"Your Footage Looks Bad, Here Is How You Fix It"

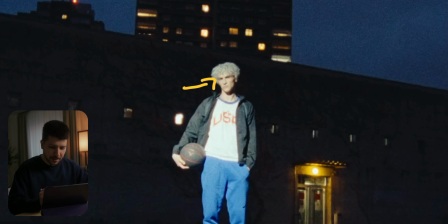4:05 And another nice touch on this image is, as you can see, the skin and his shirt, overall he's very bright.
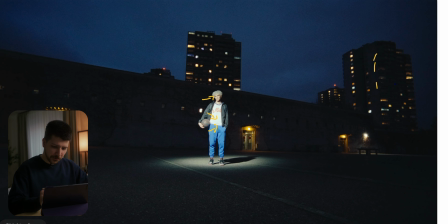4:13 A lot of people will think, okay, the exposure doesn't fit right. Now we make a little bit darker.
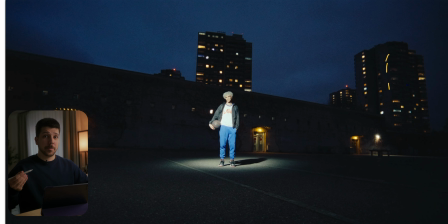4:19 But right exposure is not always the right exposure. I always have to think about you creating a feeling. So this person really has to glow. So they overexpose him a little bit.
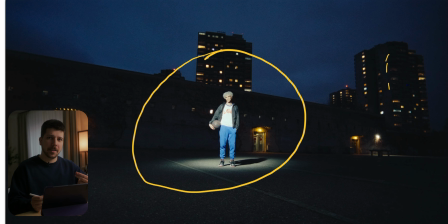4:30 This is perfectly fine and tells our story of the scene a lot better if when you just put him on 50-40 IRE.
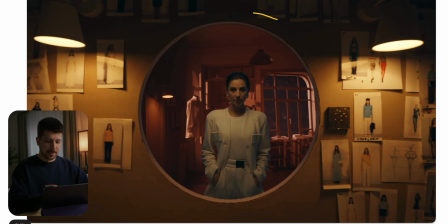4:39 Another cool shot from this commercial is this mirror shot. How to do a mirror shot like this? The camera is looking at our actor and we do a little push in. You will probably know why I don't see the camera in the reflection, because there is not a mirror.
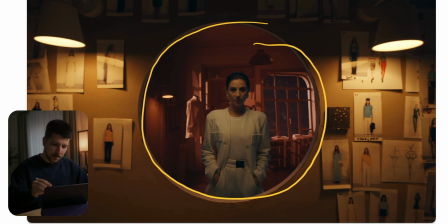4:54 When you shoot a scene like this is all prop this is a built wall and it's just a hole. So you put another room in the background to put your person in front of the mirror, and then you do a push in. It's a really simple trick.
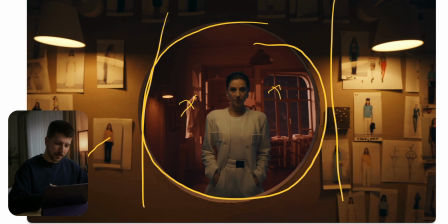5:10 You also can go even further and put a person with the same clothes in the foreground that they're looking at each other. So you have the feeling that, oh, there's actually a mirror. Because in this scene, I think it looks a bit fake, but overall this image looks perfectly fine.
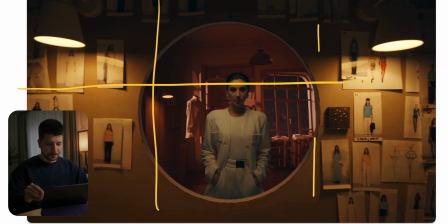5:28 We have really nice symmetry with our practicals here, which gives us a practical light source to highlight these closing images on the side of the frame. What I also really like is the color contrast.
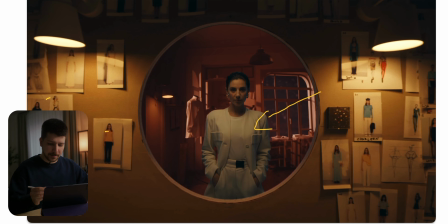5:41 You can see she has a white, light blue blazer on, which really let her pop in front of these warm lights. And also interesting, it's really reddish background with this blue hour in the background. That's something you don't see that often. I think it looks really nice.
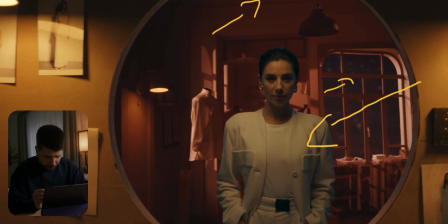5:58 Maybe it's not red light and the colors of the walls are like that, but when you see in the close, I think it's a little bit of red touch.
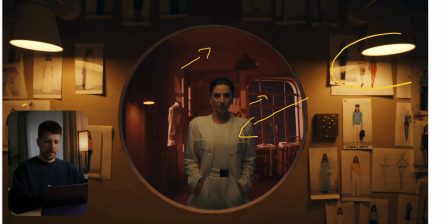6:06 It's something special that I not see very often, and in this color palette, I think it works really nice. When you light someone in front of the mirror, you always go for a very frontal light. So you imagined there's here a light panel just shining at her face on a 45-degree angle,
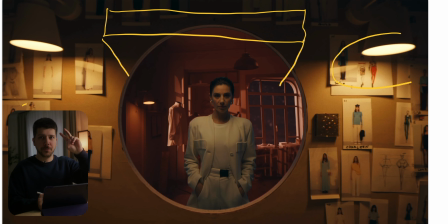6:26 which gives us this little beauty dish light like.
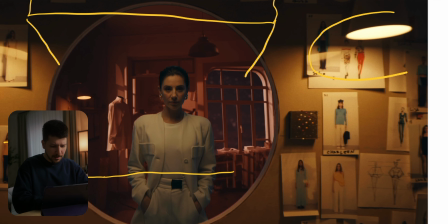6:30 But as you can see, they probably could have put a reflector down here to give a little bit more life back into her eyes.
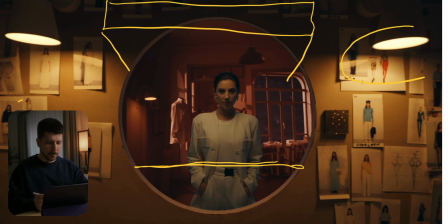6:39 I don't know the mood and story of the commercial, so probably they wanted to go with this more dramatic and dark look.
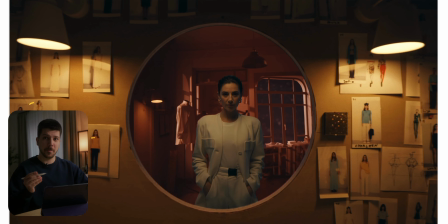6:48 I think this image is also a really great example from layers. I talk a lot about layers. The goal of a cinematographer is to make a 2D image look as 3D as possible. And look how they've done it. First, we have this nice framing with the circle, but we also have this bright wall
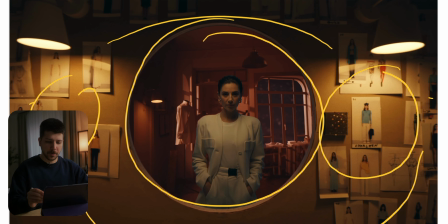7:07 with this dark vignette around it. So we have 1, 2, 3 layers on our first layer, which is really good. Also, next one, we have our person that has a key light, and also, as you can see, a cool backlight, which is motivated by the window, and then it gets even better.
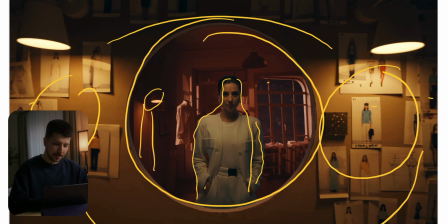7:24 Then you have this practical that goes here as a layer. Then we go dark again on this wall. And then we have this nice light texture on the wall. I always tell everyone, especially here on YouTube, light your walls first.
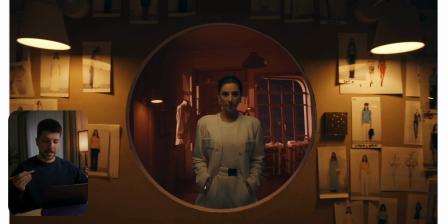7:41 So put the camera right here, set the exposure, how you want your settings to be, then light everything like you see here, then put your actor in here, and then you start lighting her. Because it's much easier to change your camera settings for the background and then
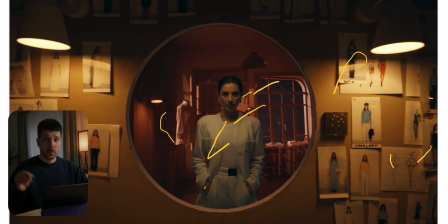7:59 rebalance herself, then the whole room you build probably an hour or 2 on.
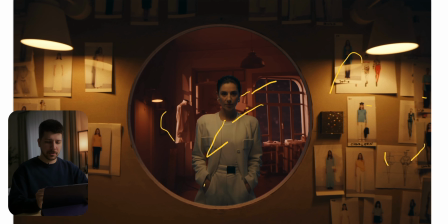8:05 Most of the time, all practicals in scenes like this are on, but this one is off.